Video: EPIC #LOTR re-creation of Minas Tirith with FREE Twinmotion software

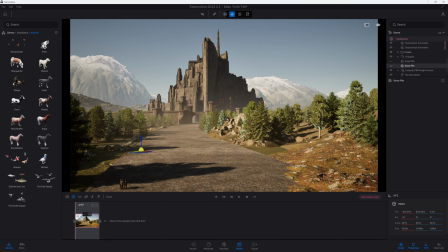987s
Got a couple of items there I don't need. That was from the snowy image, so I can hide those.
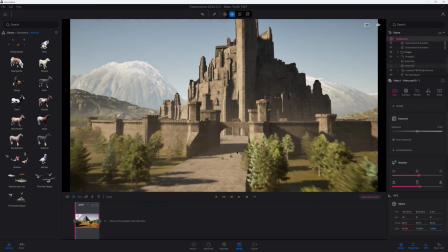993s
And basically, let's kind of move through to a different position. And when I'm ready, I can basically click an additional keyframe.
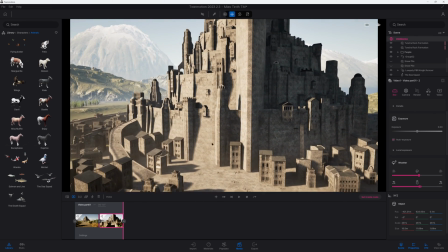1000s
Now I'm going to kind of fly the camera up a bit into a sort of almost like an aerial view.
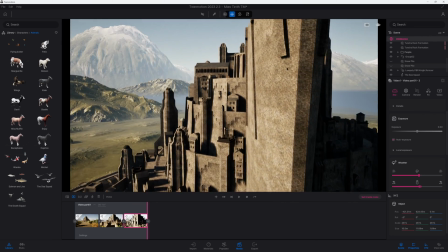1004s
I'm just going to try to keep clicking as many sort of keyframes as I need to get the kind of cinematic visuals that I'm looking to create.
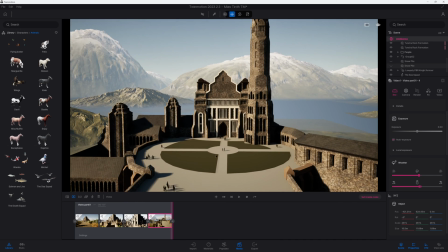1012s
So here we are up on the top of this tower, looking over the amazing landscape in the background.
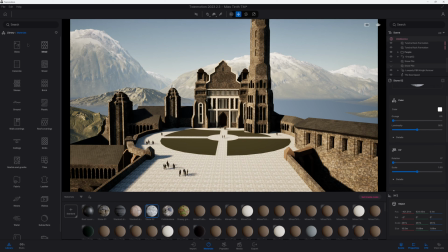1018s
Now I can sort of zoomed in a bit. I definitely feel like I need to do a bit more work up on this top section, you know, just improve materials.
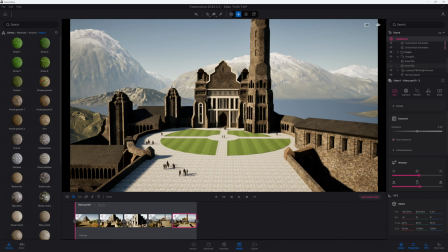1026s
So this is a fairly sort of non-linear workflow. You know, you work on the materials, you work on the lighting.
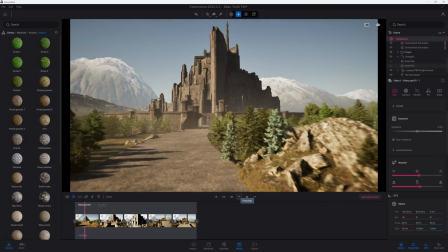1032s
Definitely once you've set your visuals, your cameras and your animations up,
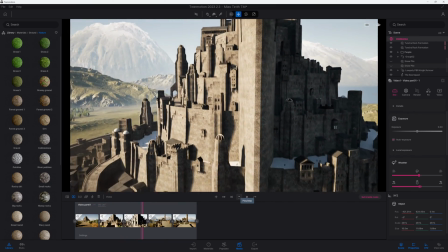1036s
you can then spot all the things that could be improved and the extra things that you want to kind of work on.
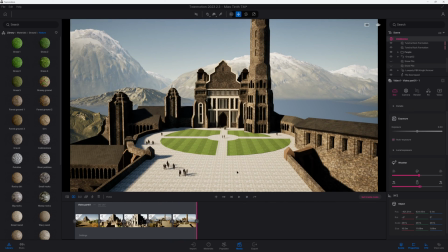1042s
But the good thing is, you know, you're not wasting time doing things that will never be seen by the camera.
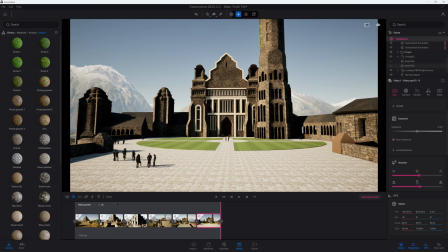1047s
So you can see this is a really nice little approach. One other thing that I really want to do is increase the amount of time,
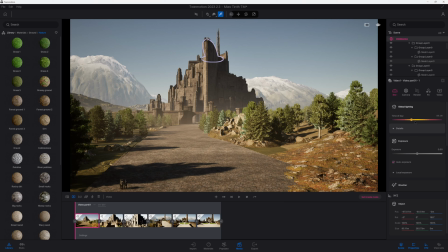1054s
so that will make the animation a bit smoother, and then also maybe the lighting.
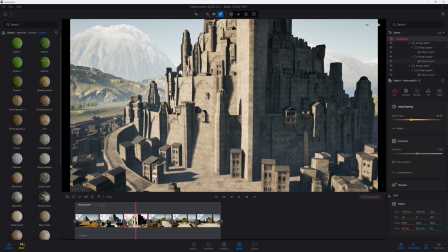1060s
So what you need to do is just basically go through each keyframe, just adjusting the time of day ever so slightly,
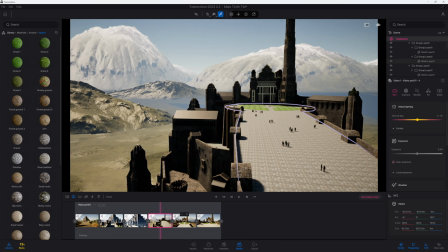1066s
maybe an hour at a time, and that will mean the sun moves as you move the camera,
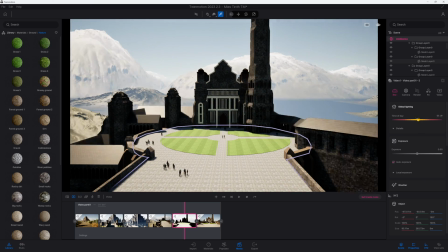1072s
giving a really nice feeling of motion and time passing as you actually move through that kind of animation sequence.
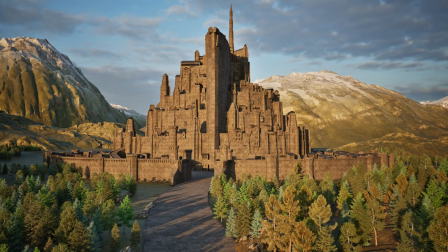1079s
Of course, the environment and everything changes. So let's review the final images that I created as part of this fun little tutorial.
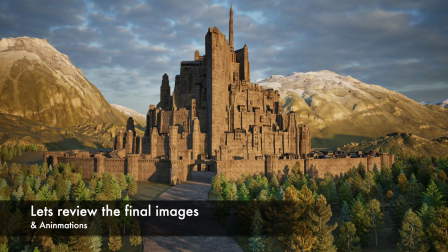1087s
I think you'll agree the end results came out pretty well for the time that I actually use.
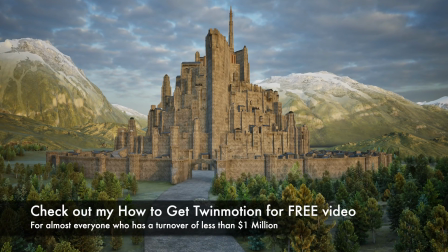1093s
So now that Epic Games have announced that Twinmotion is pretty much free for everybody earning under $1 million,
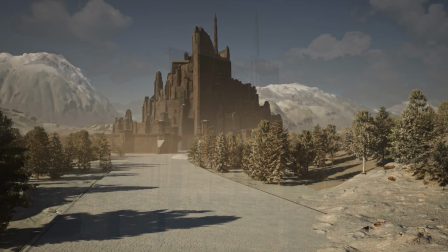1099s
which I imagine is most people probably, it means that you can basically try this fantastic software for free.
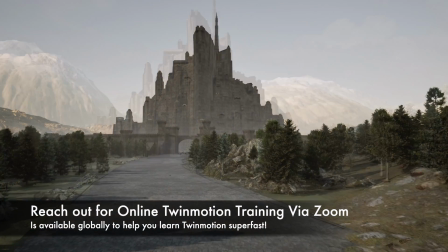1106s
So reach out to me if I can help you shortcut your learning process with some online teaching and training.
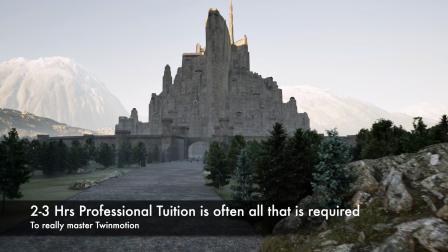1112s
And normally I find within 2 or 3 hours of training, people are absolutely flying with everything that Twinmotion can offer.
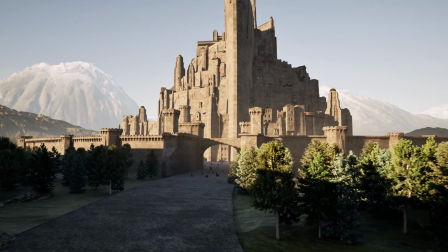1119s
So, you know, a really great investment in your skills for visualization and to save you lots and lots of time having to learn the software over months and years.
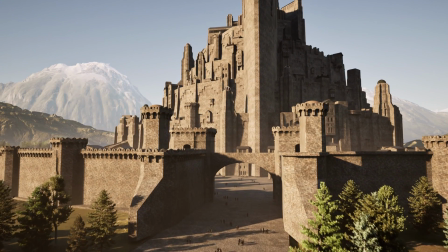1128s
So I really hope you've enjoyed this tutorial. It's been honestly super fun to make.
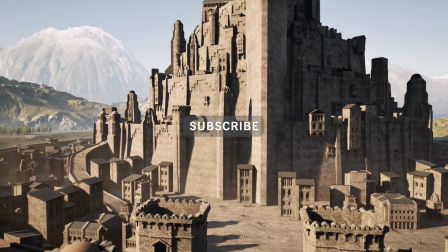1133s
You know, I love Lord of the Rings, and as I say, this was something that I wanted to pay homage to Adam Zed's wonderful model.
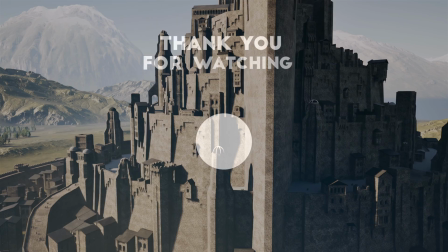1139s
So I look forward to seeing you in the next one. Thanks for watching, everybody. Take care, and I'll see you soon.
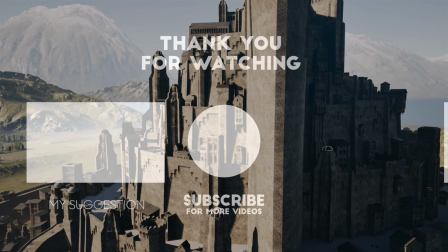1145s
Bye-bye.